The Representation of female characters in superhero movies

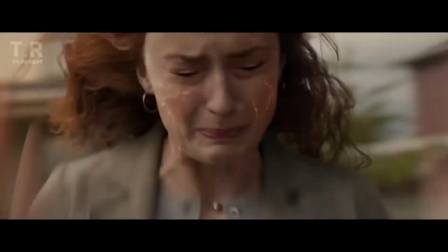[4:06]
There are several points throughout the films where she loses control as she doesn't know how to control the powers she possesses.
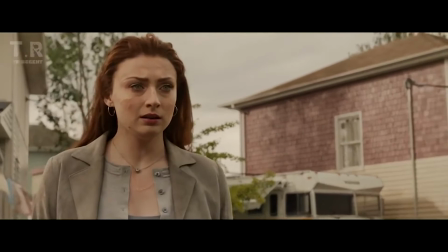[4:12]
However, Jean Grey attends the School for Gifted Youngsters founded by Charles Xavier.
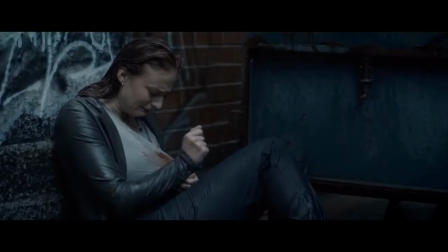[4:18]
Xavier helps Grey to control her powers, but there are several occasions where she loses control,
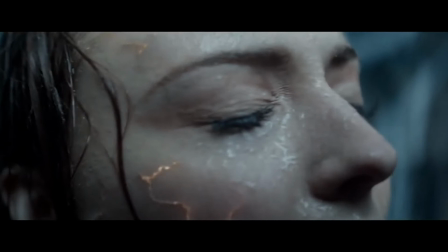[4:24]
suggesting the male character doesn't trust the female character with such powers.
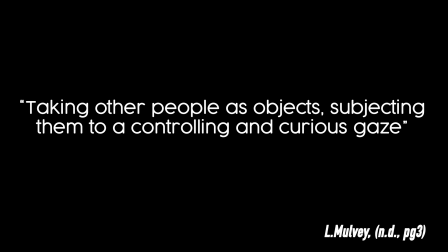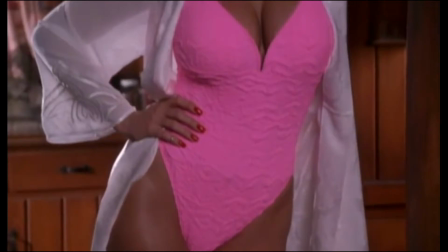[4:38]
Laura Mulvey believed that women's roles in films were for the sexual objectification of male characters and male viewers.
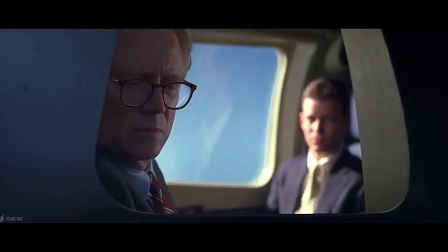[4:46]
This is known as the male gaze and is present throughout most films made to date.
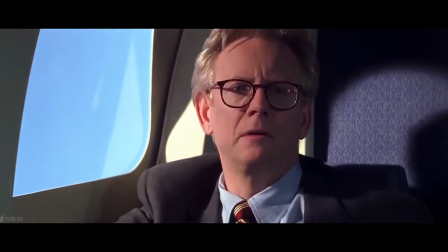[4:51] Where the hell are we?
There is evidence that the male gaze features in superhero movies.
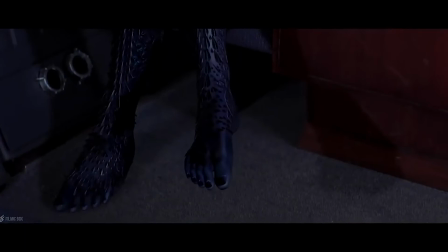[4:59]
Mystique blue-skinned female character, no clothes.
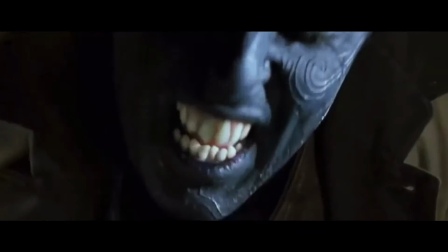[5:02]
Hank McCoy, aka Beast, and Nightcrawler are also blue-skinned mutants, but get to wear clothes,
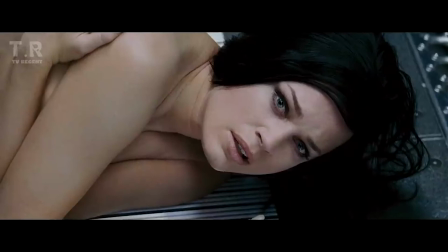[5:09]
providing further reason as to why female characters are just sexual object as the male character gets to wear clothes and the female character doesn't.
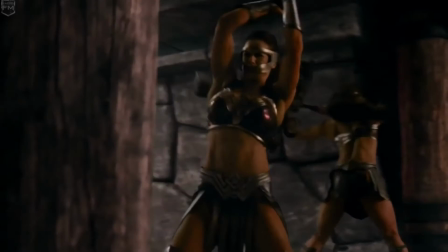[5:18]
Costumes of the Amazonians in Wonder Woman were created by a female designer, Lindy Hemming.
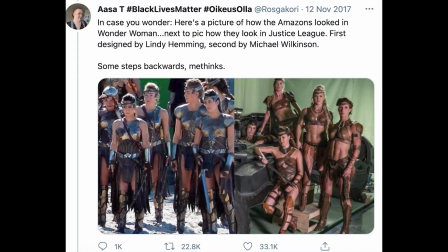[5:24]
These costumes were in some ways revealing but covering most of the female bodies.
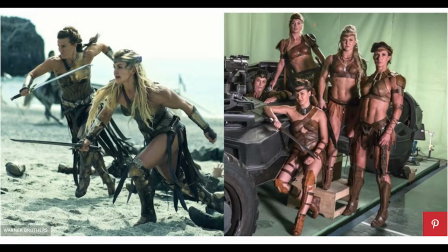[5:29]
A male designer, Michael Wilkinson, created the Amazonian costumes in Justice League and were more revealing and showing most of the female bodies.
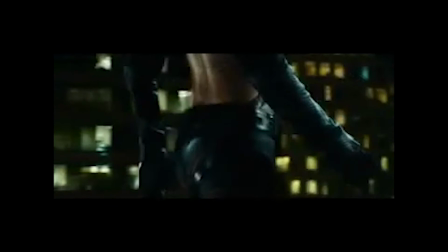[5:38]
Catwoman shows a scene of her walking. The shot starts from her feet and ends to the top.
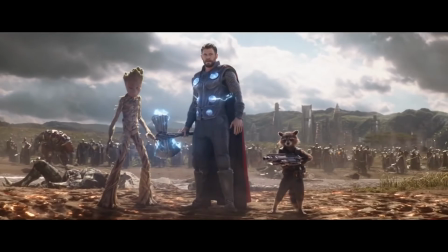[5:44]
The shot takes the viewer around the entirety of her body. Comparing to Thor's entrance in Infinity War, he is fully clothed and armed for battle.
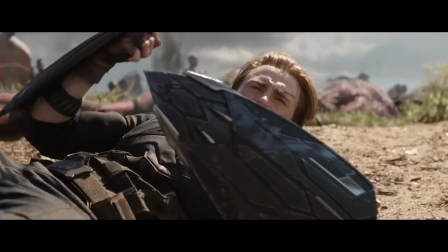[5:53]
There are no shots showing off parts of his body.
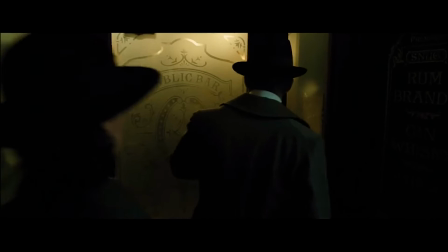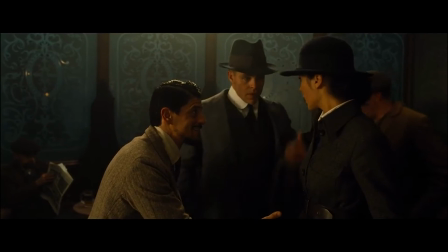[6:05]
In Wonder Woman, Diana is taken to a bar to meet some new male characters.
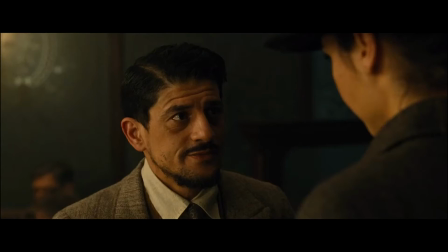[6:10]
Once there, one of them begins to express that she is the most beautiful person he's ever seen and that her lips look so soft etc.
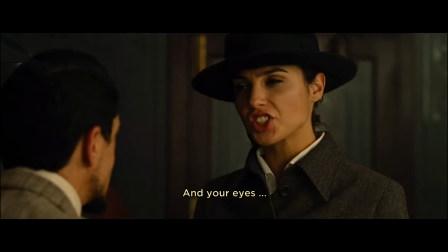[6:18]
After a brief sit down and a moment of meeting these new characters,
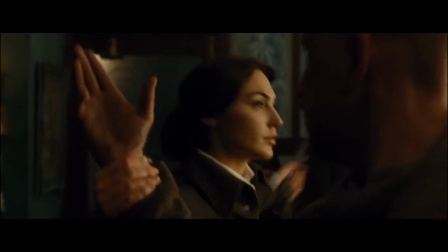[6:22]
Diana ends up in an altercation with a drunk man in the pub and then the same guy says he's aroused,
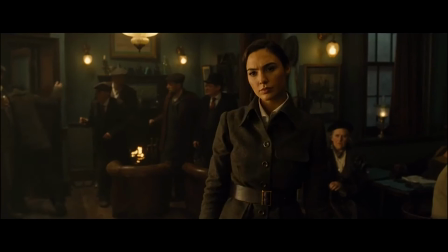[6:29]
suggesting that no matter what the female does they are placed upon the male gaze one way or another.
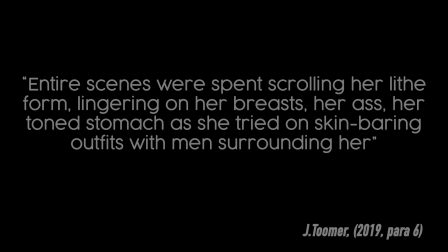[6:38] I'm both frightened and the roused
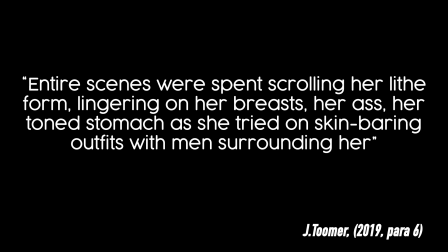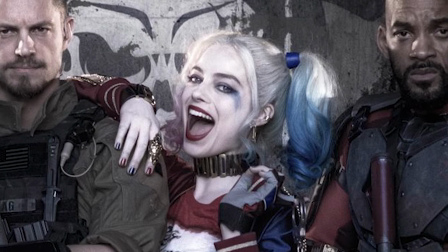[6:50]
Harlequin's costume is a tight t-shirt that says daddy's little monster and essentially just
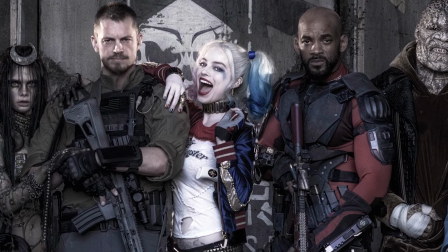[6:55]
a pair of knickers whereas compared to the male characters in the film all covered up
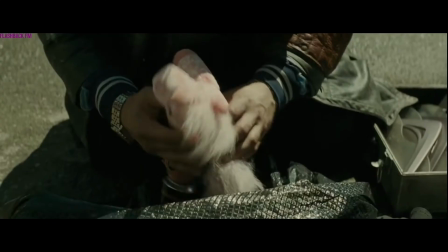[7:00]
long pants tops and jackets another sequence in Suicide Squad which
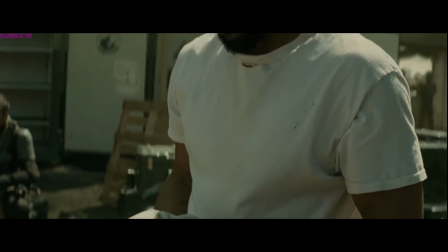[7:04]
conforms with the idea of the male gaze is the airport scene whilst
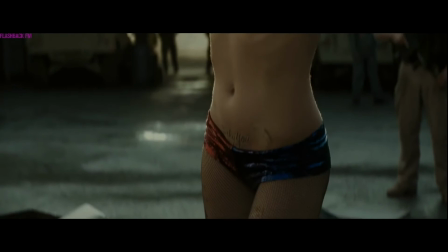[7:09]
the male characters quick shots are shown of them doing this but when Harlequin changes,
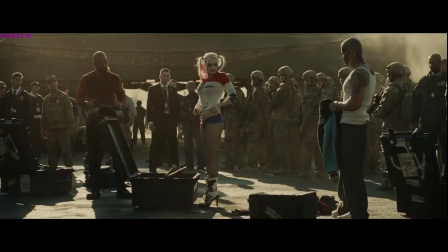[7:14]
a full shot from the bottom of her body to the top is shown, objectifying her and areas of her body which are sexually desired.
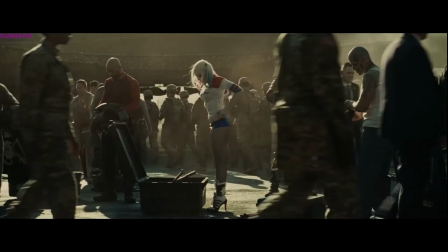[7:21]
It then cuts to all the men looking at her, reinforcing that females are present for men to look at.
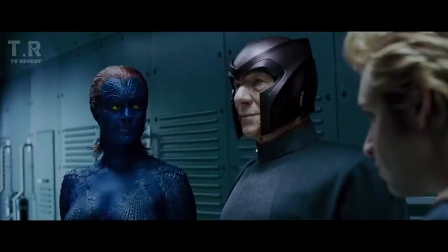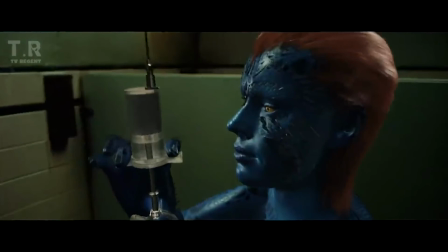[7:35]
Overall, the representation of female characters within superhero movies are negative.
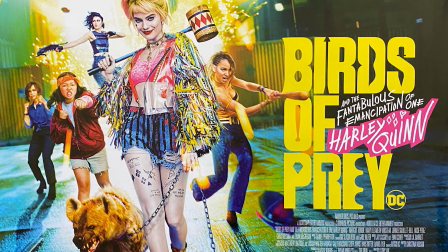[7:41]
Most of the female characters we see are over-sexualised.
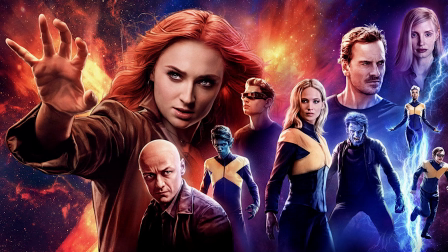[7:44]
Limited number of the movies have a female character as the main driving force of the plot Only a few with female lead features
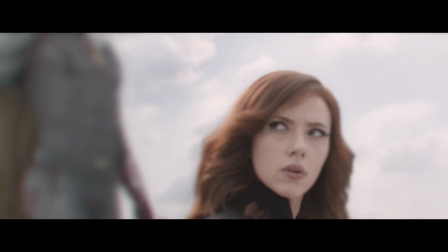[7:52]
in DC and Marvel Further showing that the use of female characters in superhero movies are used to flesh out male narratives,
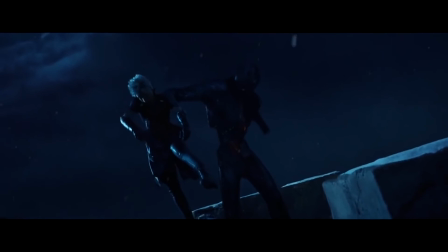[7:59]
arcs And so that the males can carry on with their own stories